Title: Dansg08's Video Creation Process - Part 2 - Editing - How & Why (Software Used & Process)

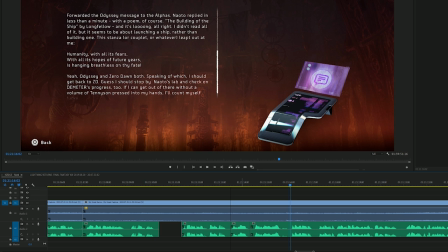[37:05] And it's long, all right.
Here again. It's, I think once you have your first fail, then you can't get into a rhythm again. I think reading out loud is one of these rhythm things where... you know, once you get flowing, then you can read like paragraphs without making a mistake.
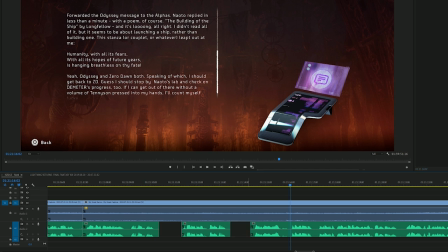[37:21]
But you make that first mistake and then they start coming back to back. It's not easy.
Ship by Longfellow. And it's long, all right.
So here, I feel like the gap's starting to expand out too much. I'm starting to lose the flow of what I'm reading. So I'll shift this along.
Building of the ship by Longfellow.
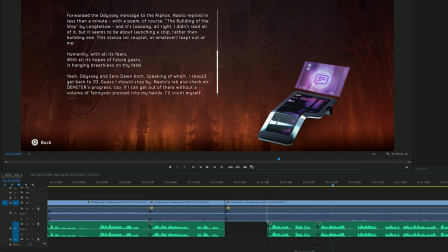[37:39] And it's long.
So now I've got to close this bit up in the middle.
The poem, of course. The building of the ship by Longfellow.
Again, like, this is just totally like depending on how I'm feeling at the time, whether I want to try and fix that or not.
Poem, of course. The building of the ship by Longfellow.
Yeah, for me, that's good enough.
Longfellow.
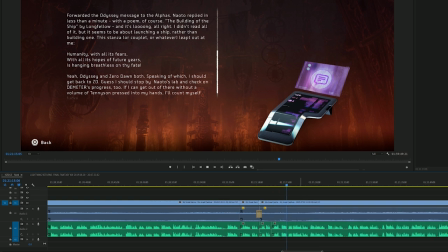[37:59] And it's long, all right. I didn't read all of it, but it seems to be about launching a ship rather than...
So there was a small fail there, but like that's small enough for me to ignore here.
But it seems to be about launching a ship rather than building one. The stanza, or couplet, or whatever, leapt out at me. This stanza, or couplet, or whatever, leapt out at me.
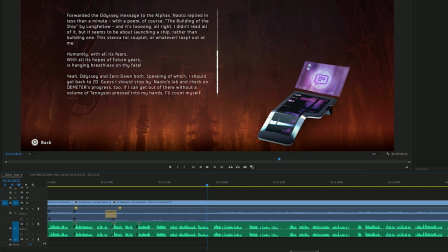[38:19]
So yeah, this was like a really bad paragraph, like I screwed this one up a lot. So if you thought I read everything perfectly every time, I'm sorry to disappoint you, but this is the reality. This is the behind the scenes, this is the truth.
Rather than building one. The stanza, or couplet, or whatever, leapt out at me.
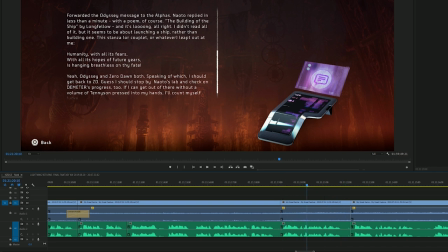[38:36]
I don't know what I read wrong here, hold on.
The stanza, or couplet.
I think I said the stanza.
The stanza, or couplet, or whatever, leapt out at me. This stanza...
Yeah, I think that. And I think I didn't like the tone of how I read that as well. So that's got to go.
Rather than building one. This stanza, or couplet, or whatever, leapt out at me.
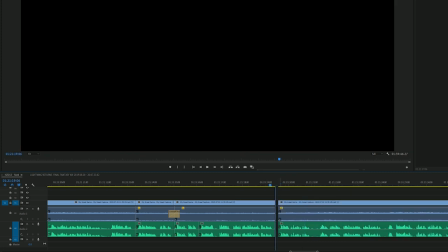[38:54]
So I'll shift this back a little bit because it created a bit of a jump in the scrolling.
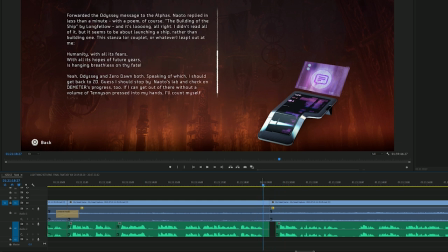[38:59] Building one. This.
So this one has a noticeable audio skip. So if you listen for it. So at this stage, I'm probably thinking I'm going to have to fix this entire audio situation.
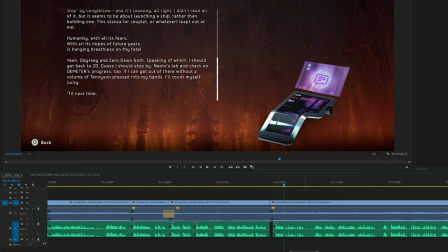[39:14]
So I'll stop making fixes at this point and just make sure that I have my audio, my commentary track in order, and then I'll go back and fix the game audio once I'm done.
Or couplet or whatever, leapt out at me. Just into my hands. I'll count myself lucky. Till next time.
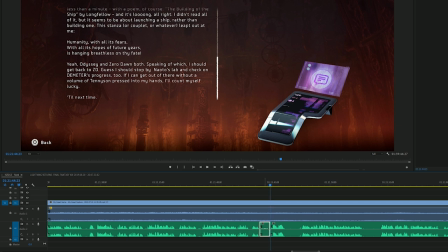[39:29]
Okay, so I've finished reading this section, but the second paragraph had a few fails in it and I had to fix it up. So what I tend to do here is, instead of having all of these little transitions, because the audio here is just a single track,
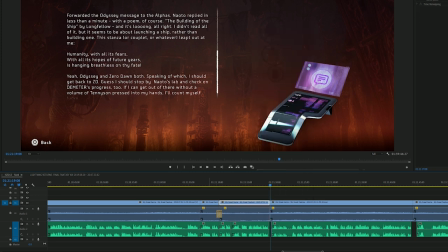[39:43]
what I would do is I'll isolate that track. So I'll unlink these from the video, all of them. And then I'll get rid of all of this audio. So instead of having these like transitions and phase and all that bullshit, I'll just continue the track because it's just
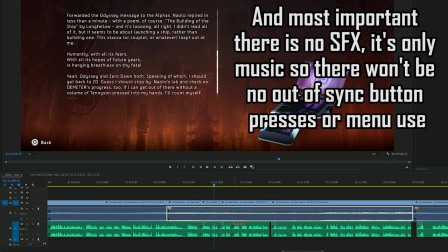[40:01]
a singular, quite monotone track. It just really doesn't matter. And if there's one thing I noticed, that the +6 I think is a bit too loud for the reading bits.
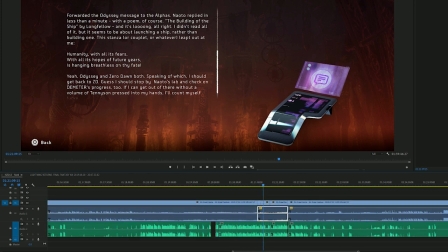[40:11]
So I'll bring that down close to normal and we'll go from there. So now we don't have to deal with any audio skips at all. And all I need to do is once I get to the end, I can kind of fade it back in. Hold on.
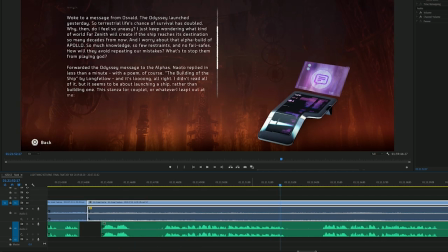[40:28]
So when does that menu music stop?
About here. Fail safe. This a bit like, I worry about that alpha build of Apollo. So much knowledge, so few restraints, and no fail safes. So what happened?
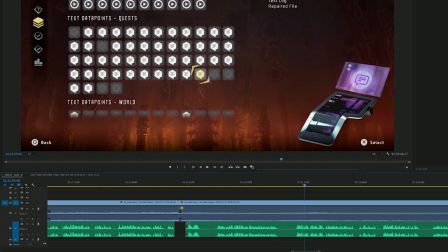[40:40]
So. Okay. So here is when I can kind of run it up to. So that's what I'll do. And you can use your own voice to mask audio transition. So here, there's going to be an audio transition, really, because this is a different part of the track to this.
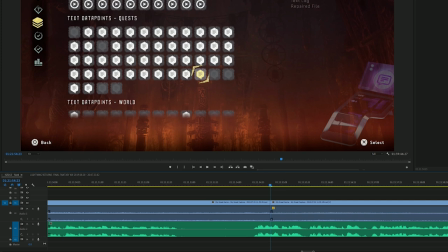[40:58]
But because it's right on when I'm talking and I'm louder than the music, generally it's not that noticeable.
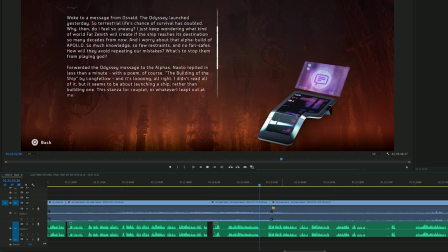[41:03]
So let's have a listen.
So few restraints and no fail safes. So what happened to Odyssey?
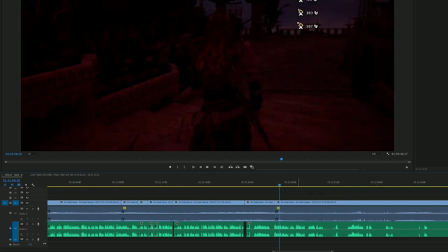[41:09] I think.
So there you go. You would not really have noticed that. Someone watching would be like, oh, that was a bad audio skip.